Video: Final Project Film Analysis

Howdy! That scene you just saw was from the Ford vs. Ferrari movie when Carroll Shelby drove his Ford GT40 with Henry Ford II, leader of the Ford Motor Company, to prove him what his $9 million car really felt like. And boy, did Shelby give him a priceless reaction with Ford tearing up in joy. The comical sense in this movie has allowed the Ford vs. Ferrari movie to become a success.
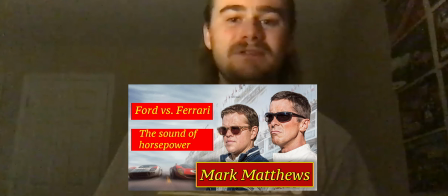62s
Ford vs. Ferrari was released on November 15th, 2019. As you can tell with my NASCAR shirt on, and my NASCAR I have right here, I am a huge motorsports fan, which this movie exhibits. This movie would have not been made possible without the help of editors Andrew Buckland and Michael McCusker. During this walkthrough video, I will be giving an analysis of the editing style, secrets from the editors Andrew Buckland and Michael McCusker that I found from a podcast on Anchor, and the most interesting edited scene, in my opinion, I found in the movie. So, the editing style. My analysis of the editing style is that I like the way the editors edited the portrayal of the drivers while they were racing in their cars to make it look more realistic.
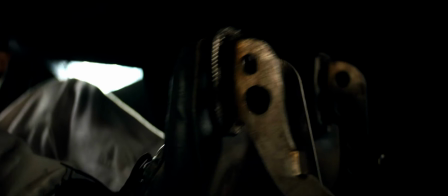114s
For example, during the scene when Miles was racing Bandini,
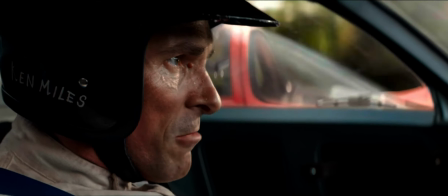118s
the shakiness in the car made it look realistic and that they are actually driving in a race car. Another editing style I analyzed is that the editors use the technique of selective blur.
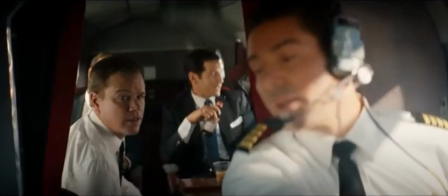131s
For example, in this scene, it shows the pilot's face covered in a little blur,
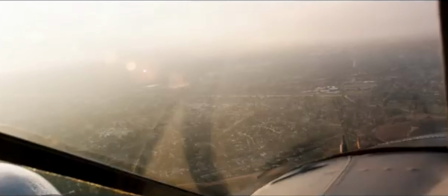136s
where on the other hand, Shelby is shown with full quality with no blur, thus giving more focus to him. There were also some secrets editor Andrew Buckland and Michael McCusker revealed from the Art of the Cut podcast.
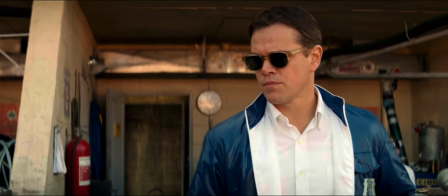151s
One secret they mention about is that they use a strategy in their editing called pre-visualization, or as they call it, previs.
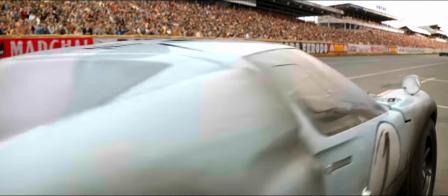159s
Previs is the visualizing of complex scenes in a movie before filming. The editors call this type of style modern cinema.
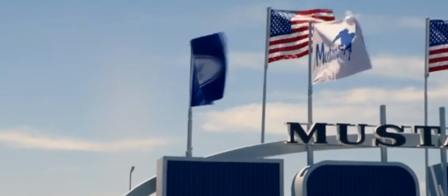167s
They call it this because back before modern times, editors came up with the visualizing of scenes the day of shooting the movie.
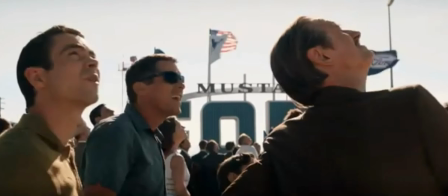175s
Meanwhile, the editors came up with the visualization of scenes in the movie 2.5 months in advance before the day of shooting the movie. Another secret the editors pointed out is that during the Daytona scene, right before Miles passed the leader for the win, they made the music quiet, but eventually built it up to make it louder and exciting when he passed the leader in the end of the race. Here's an example of that scene.
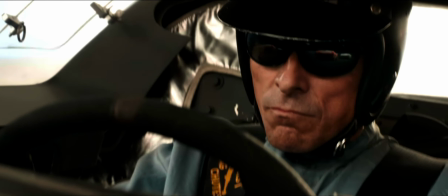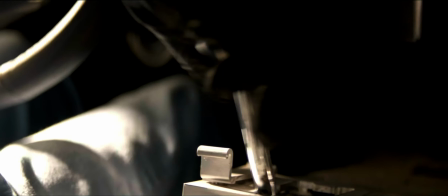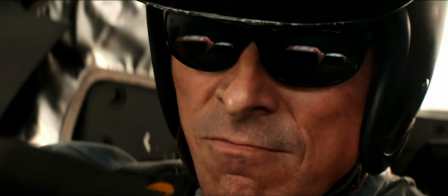215s
As you can tell, the music is pretty quiet right now, but wait until it builds up.
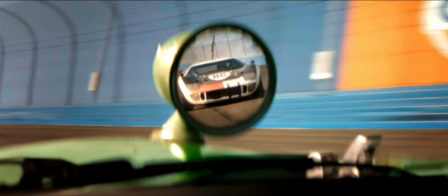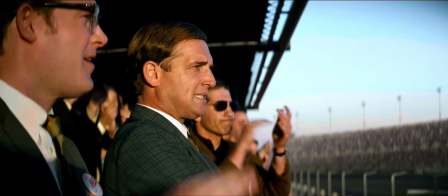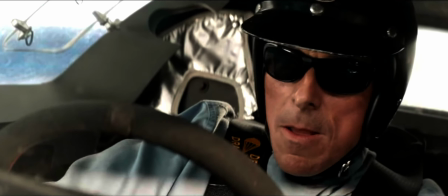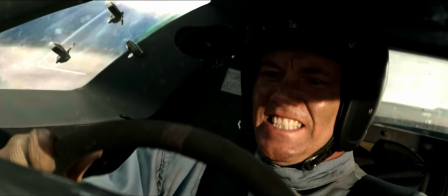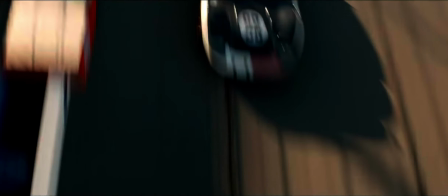263s
As you can tell, right after the moment Miles passed the leader, the music changed into a more exciting,
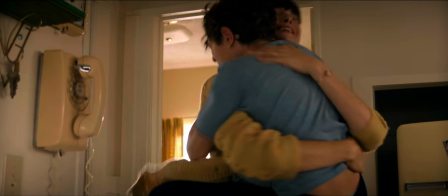269s
louder tone to increase the impact of the scene, and that Miles just won the race. Now, for the most interesting edited scene.